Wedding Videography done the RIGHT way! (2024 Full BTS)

Hey, welcome to this video today. If you've not filmed a wedding ever before, or if you've filmed a wedding but you've not done it on your own, then come along with me today. I'm going to show you how I film a whole wedding day, beginning to end, all on my own.
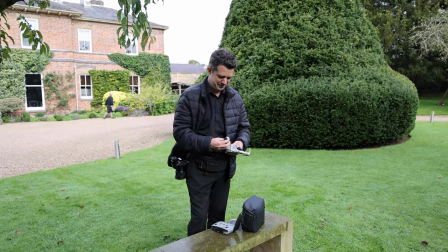(0:12)
So let's get to it. So the first thing I always do upon arriving at the venue is to get an establishing shot.
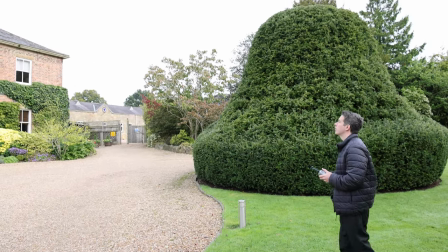(0:19)
On this particular day, I'm using a drone, but don't worry if you don't have a drone. It just needs to be a shot that sets the scene for where the wedding will be taking place.
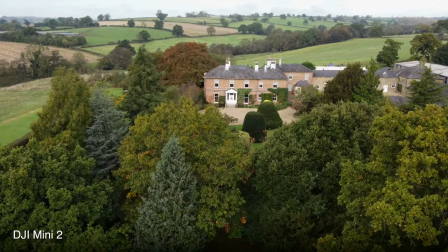(0:30)
I was able to fly the drone coming up from behind the trees to reveal the beautiful hall in its setting in the countryside.
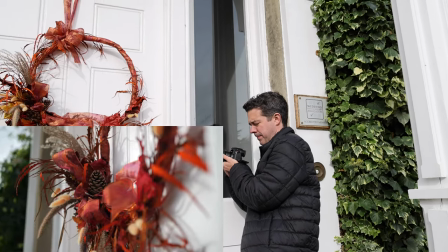(0:40)
It can then be nice to get a little detail shot, so I picked out this arrangement on the front door and I'm just filming at 4K50 to get a nice slow-mo.
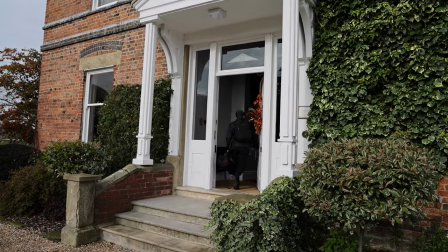(0:50)
Now at most weddings at this point I'd be heading inside to get some shots of the bride having her hair and makeup done,
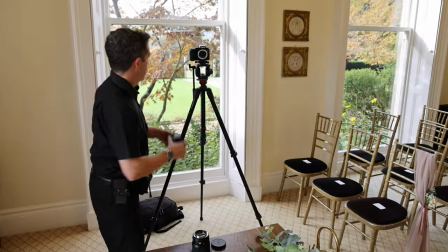(0:55)
but on this particular day the bride, despite planning to get ready at the venue, ended up having all of her hair and makeup done elsewhere.
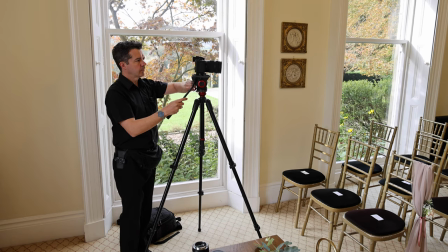(1:02)
So I decided to spend the time setting up my camera ready for the ceremony.
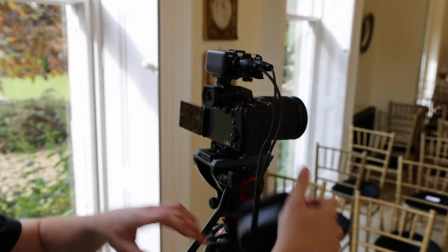(1:07)
Right now I'm connecting an XLR adapter to the top of the camera, and to that I'll be connecting the Rode Wireless Pro receiver to get some nice wireless audio,
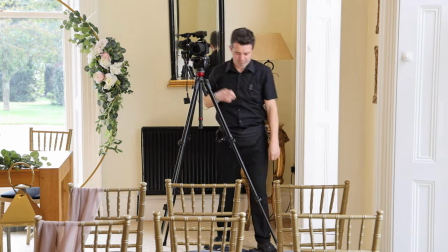(1:16)
and finally connecting some headphones. This small bit of preparation now will save me crucial time later when the ceremony is about to begin.
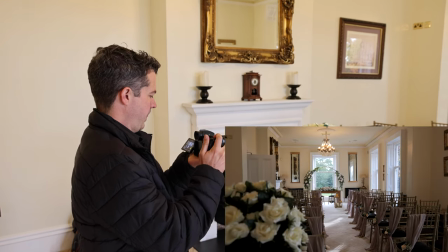(1:25)
I then wanted to get a really nice establishing shot inside the room, showing how nice it all looked.
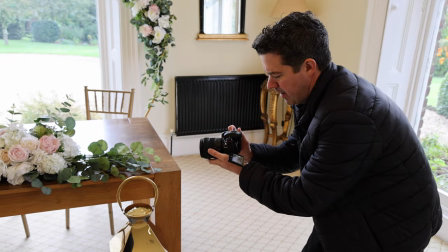(1:33)
I like to get some of the details, such as the flower arrangements,
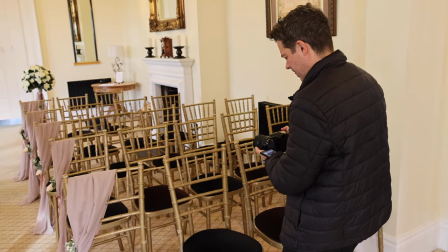(1:39)
and anything else in the room that you think might be interesting and shows how pretty everything looks.
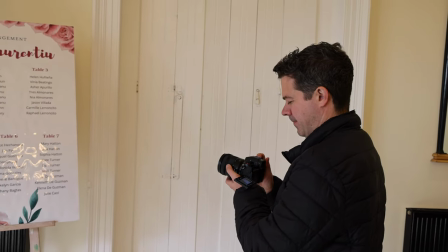(1:45)
I knew that the bride at this particular wedding had designed all the signage herself, so I definitely wanted a shot of that.
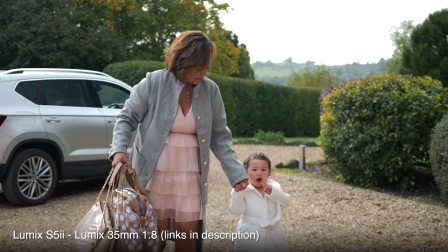(1:54)
And then by this point, some of the guests were starting to arrive.
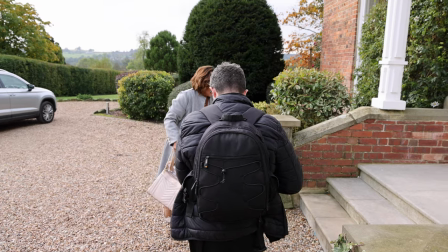(1:57)
On a typical wedding, you might not get a chance to get many guest arrival shots because you'll be busy doing bride prep.
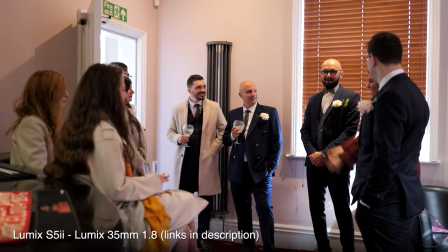(2:05)
I then headed inside to get some shots. Now, what I recommend is looking out for the characters, listening.
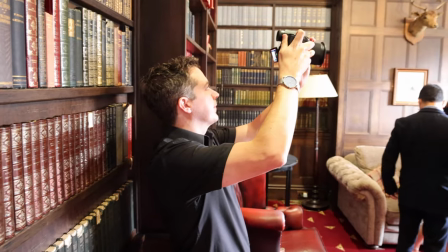(2:11)
You'll hear where the laughter is. You'll hear where the people who are most animated, and just get some lovely natural shots.
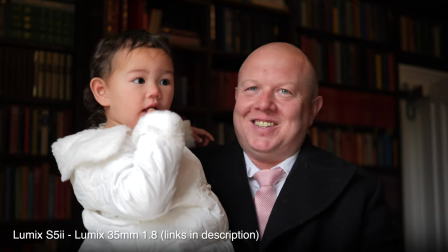(2:18)
I try my best where I can to stay as far away from the people I'm filming, just because they don't feel intimidated and you get the best reactions.
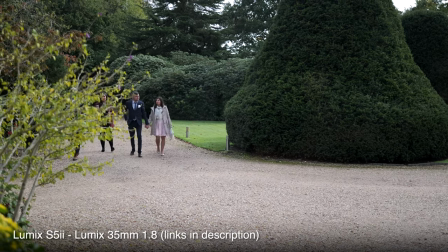(2:27)
Now, sometimes things don't work out. I saw these guests, I thought they're gonna walk across to the main entrance and I'd have a lovely shot, but then they walk the other way.
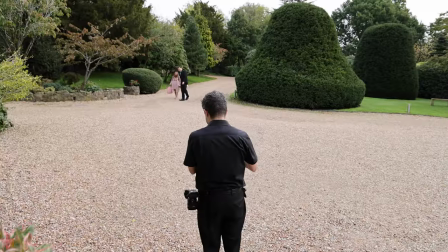(2:36)
It's just sod's law sometimes. However, I was able to get a similar shot here with just the tiniest bit of encouragement.
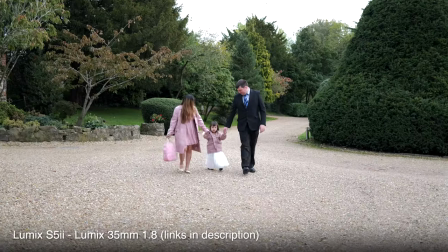(2:45) Yeah, come this way. We'll get a nice shot of you all walking together.
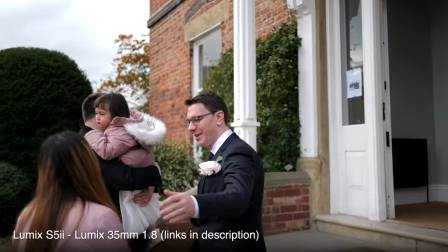(2:53)
And perfect timing here, here's the groom come out to greet them.
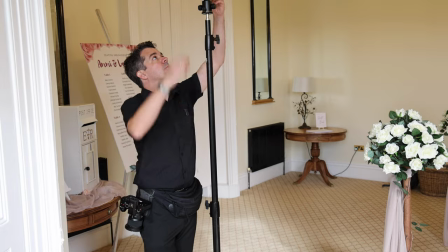(2:59)
By this point, I'd got a lot of shots of the guests who were there at that stage, so I decided to head into the ceremony room and set up this safety camera at the back of the room.
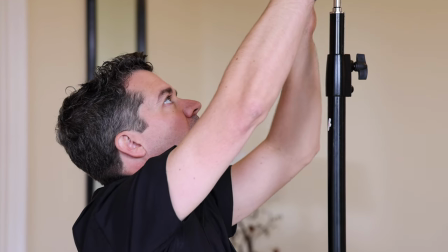(3:07)
It's on a really tall light stand so nobody can block it, and it's going to run through the whole of the ceremony.
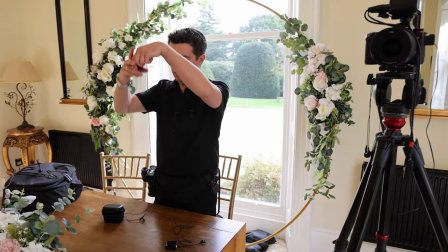(3:13)
I then got some more of my audio gear ready, this time the transmitters, the Rode Wireless Pro, and my Sony TX650.
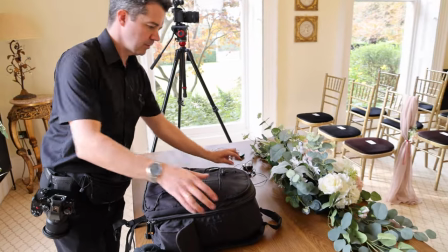(3:21)
I've got them ready, leaving them on the table, just so I have everything prepared ahead of the bride arriving.
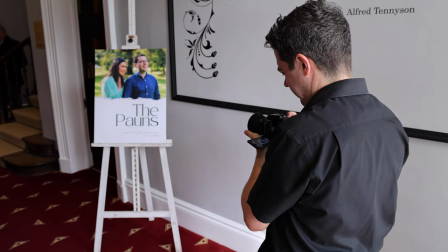(3:28)
You'll often see extra detail shots you might have missed earlier, so I saw this lovely sign showing the couple on their engagement shoot.
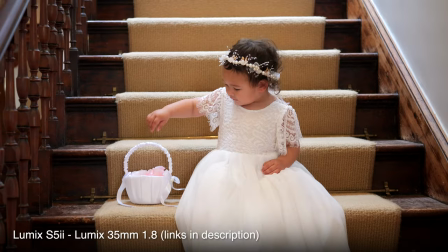(3:35)
And then the guests with the little girl I saw earlier, they were setting up a really nice shot on the stairs, so I jumped in to get a bit of footage of that as well.
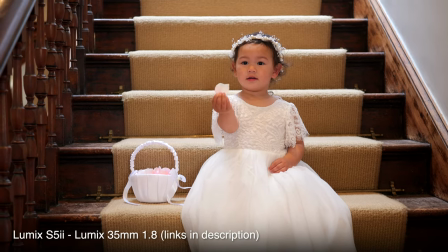(3:44) Okay, that's cute.
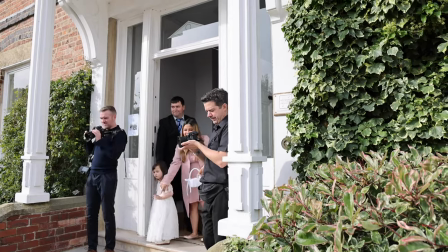(3:45)
And now, to the relief of a slightly nervous wedding planner, the bride arrived and I was ready at the top of the steps to get a lovely shot of her walking into the hall.
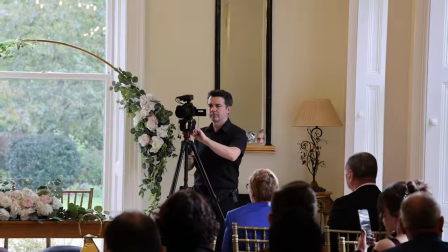(3:55)
She will now be heading off for a quick interview with the registrar, and I'm straight back into the ceremony room.
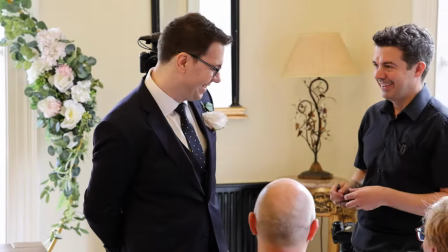(4:01)
And right now I'm about to mic up the groom.
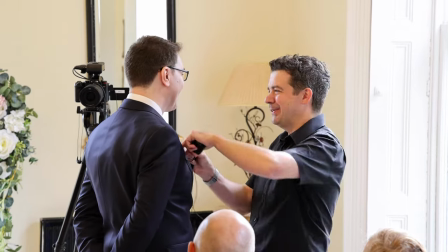(4:04)
You'll see I'm popping on him the Rode Wireless Pro with a lav mic, and I'll also be putting on him a Sony TX650.
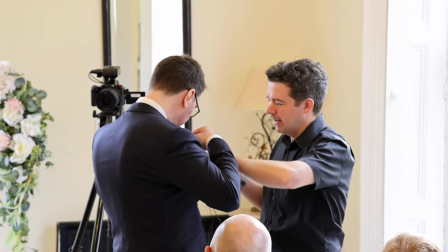(4:12)
I like to have multiple sources of audio just in case something goes wrong.
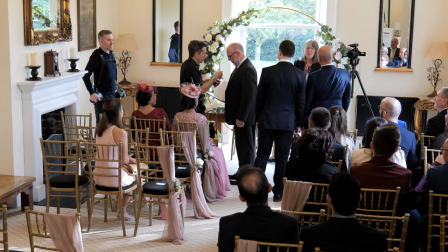(4:17)
Shortly after, the registrar arrived, so I double mic'd him as well, as he's a very important speaker.
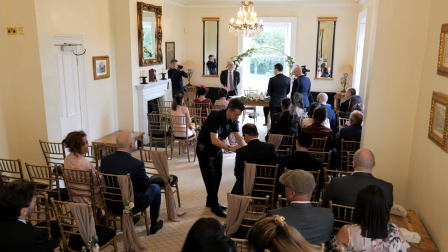(4:24)
And finally, any guest who was due to give a reading, I mic them, but just with a single Sony TX650 this time.
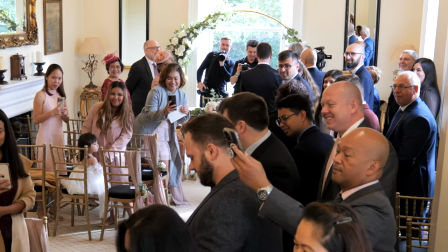(4:31)
Time for the ceremony to begin, so I'm stood right at the front, next to the photographer, getting a handheld shot of all of the guests walking down the aisle.
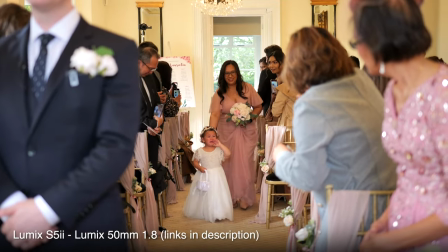(4:40)
And look at this sweet little girl, it was all a bit too much for her.
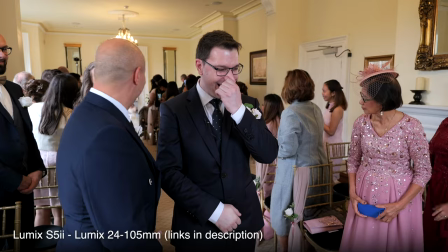(4:45)
To my side is my camera on a tripod, getting a reaction of the groom.
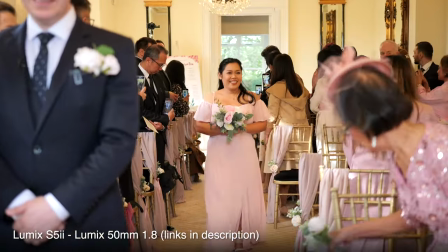(4:50)
As the autofocus on the S5 II camera that I use is so good,
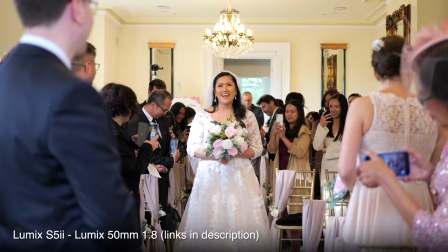(4:54)
I set it to detect faces in the centre of the screen, and it tends to do a brilliant job of tracking the bride walking down the aisle.
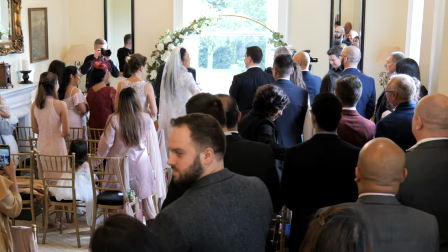(5:01)
Now the bride has arrived at the end of the aisle with her groom, I need to go and check my tripod shot and readjust it.
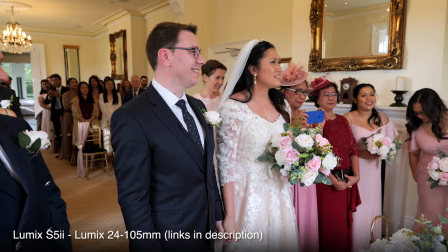(5:09)
It's always useful to go back to your static cameras during the ceremony just to keep checking everything's okay in terms of framing and exposure.
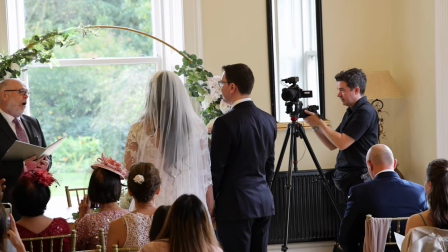(5:16)
As the ceremony unfolds, I do like to use my handheld camera to get complimentary shots.
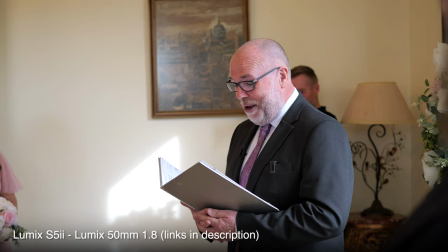(5:22) If any person present knows of any lawful impediment to this marriage, it should now be declared.
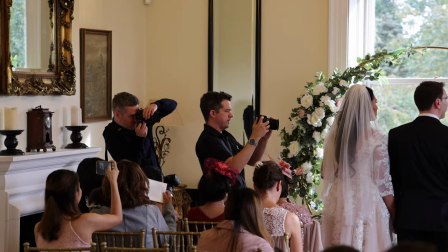(5:27)
My handheld camera also allows me to get really nice shots of people doing readings.
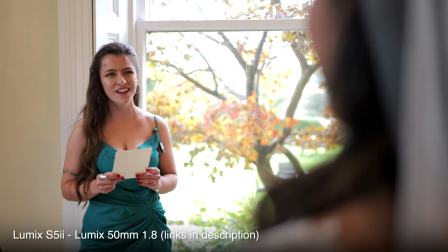(5:31) In 100 lifetimes, in 100 words, in any version of reality, I find you and I choose you.
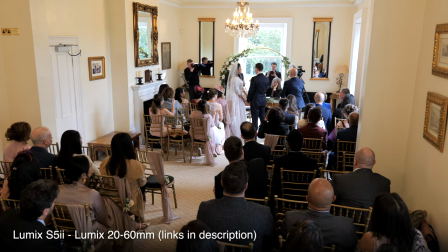(5:38)
It's now time for the couple to say their vows to each other and exchange rings. I've got three different angles on this.
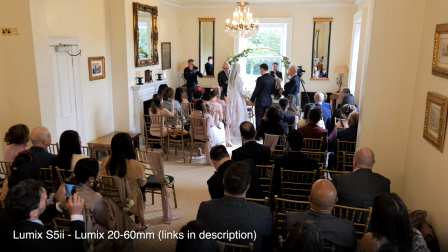(5:44)
There's the safety at the back of the room. I have my tripod shot at the front and my handheld shot.
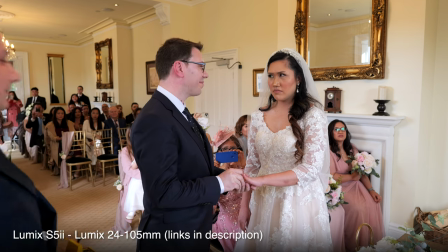(5:50)
So I know that I've got this covered.
Ami, I give you this ring. Ami, I give you this ring.
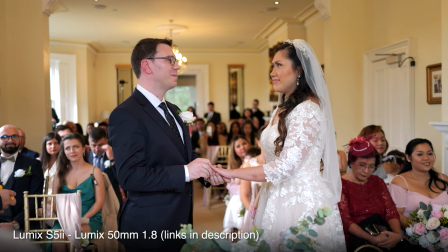(5:55) As a symbol of my love. As a symbol of my love. I promise to care for you. I promise to care for you.
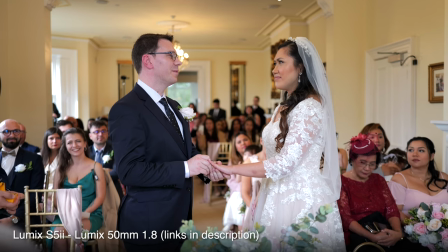(6:01) Love and honour you. Love and honour you. For as long as I live. For as long as I live.
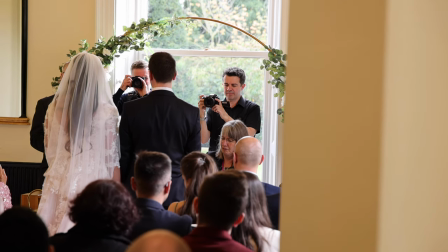(6:06)
As soon as you hear the registrar start to sum up the ceremony, you know you've got to be ready for that all-important kiss.
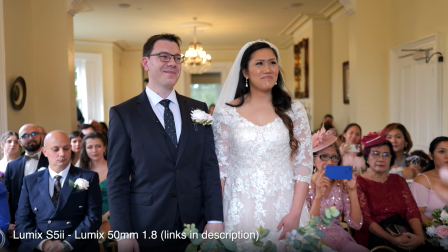(6:12) And now, you may kiss your wife.
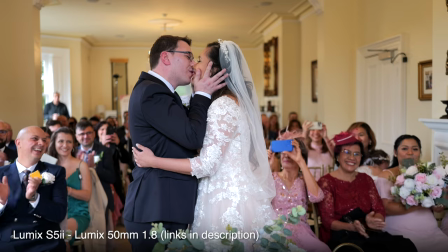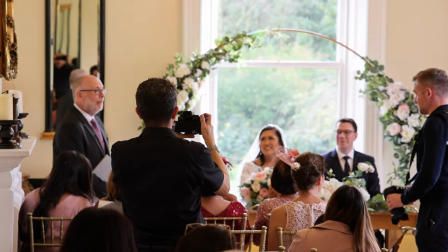(6:20)
What follows next is the signing of the register, and I tend to move around and just get a nice collection of shots of the couple looking happy together,
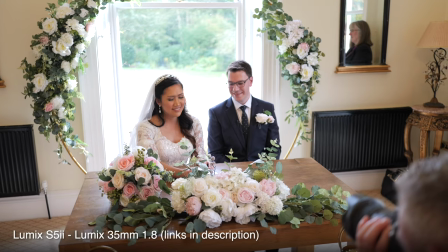(6:29)
some of the guests enjoying themselves and taking photos. And you normally find that everybody's feeling much more relaxed now that the ceremony's over.
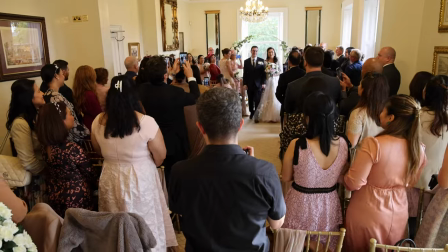(6:42)
Once the signings are over, the couple are announced out of the room,
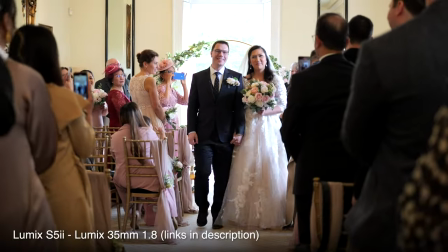(6:45)
and myself and the photographer have agreed to stand at the back of the room and get a nice shot of the couple walking out together.
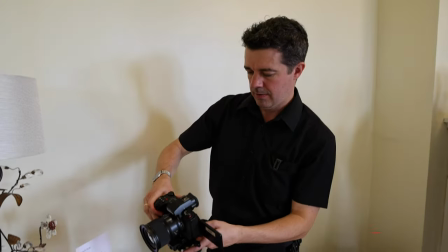(6:52)
After that, I take one of my cameras that has a wide angle lens on it. I quickly pop it onto my gimbal.
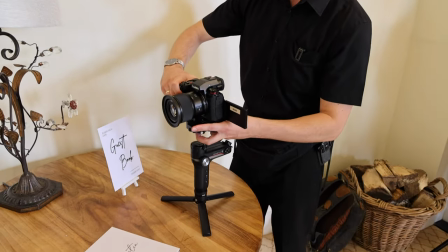(6:57)
I've got a plate that means it can just snap straight on, because then we're straight into confetti.
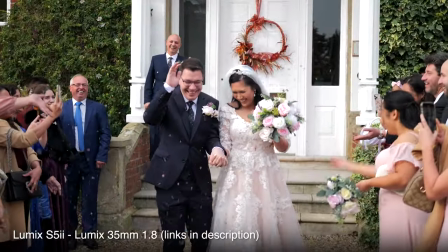(7:02)
I filmed this in 50p so I can slow it down by half the speed and make it nice and dramatic.
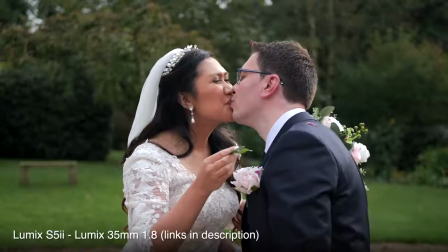(7:08)
While I still have the gimbal with me, I get a few natural shots. This lovely shot here as they share a kiss.
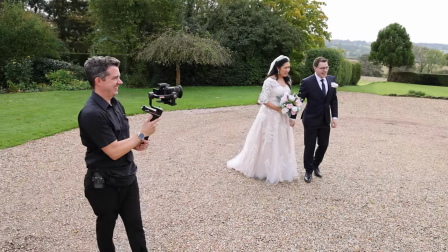(7:14)
And a few shots of the guests.
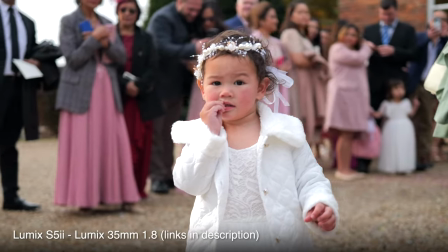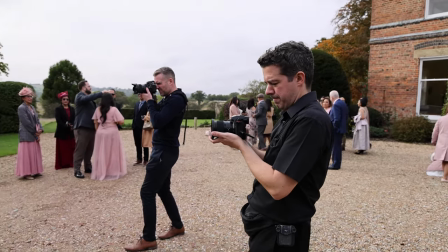(7:22)
It's now time for group photos. In order to make them a little bit more dynamic for the video, I shoot them in 50p and I just move the camera a little bit.
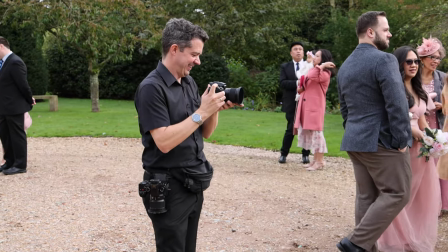(7:30)
Just gets a bit of depth to the footage. And then I get lots of natural shots of other guests at the wedding as well.
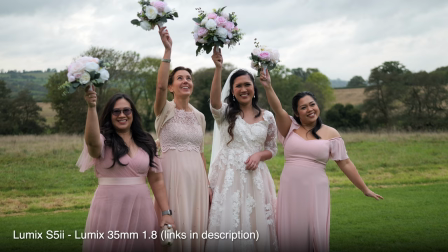(7:38)
We then went off with the bride and the bridesmaids to a nearby field to get some nice footage of them together.
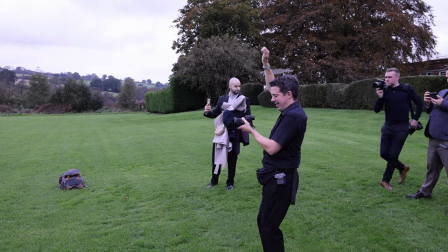(7:43) Here we go, a bit of movement for the video. Woo! You got it. Left, right, guys.
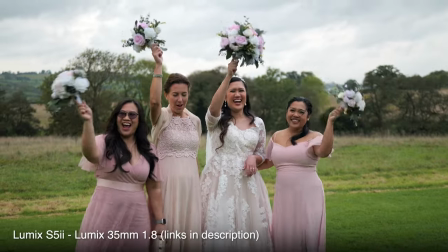(7:49) Left, right, left, right. Left, right, left. Yes. So 3, 2, 1, go for it.
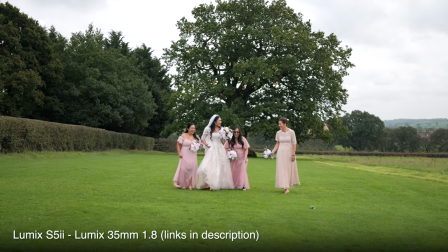(7:57)
For most of the day, I prefer to capture things as naturally as possible, people being themselves.
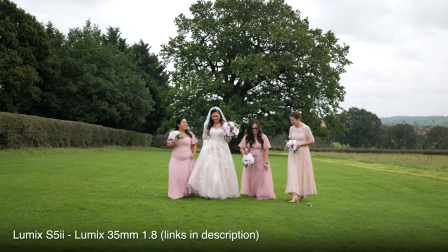(8:03)
But sometimes during the couple shoot or during shoots with the bridal party,
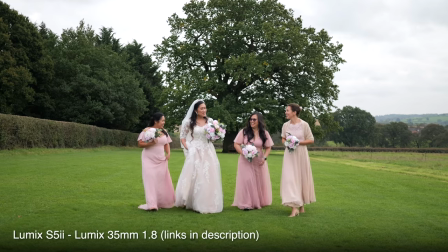(8:07)
it's nice to have a bit of fun and direct things a little bit to get the best footage possible.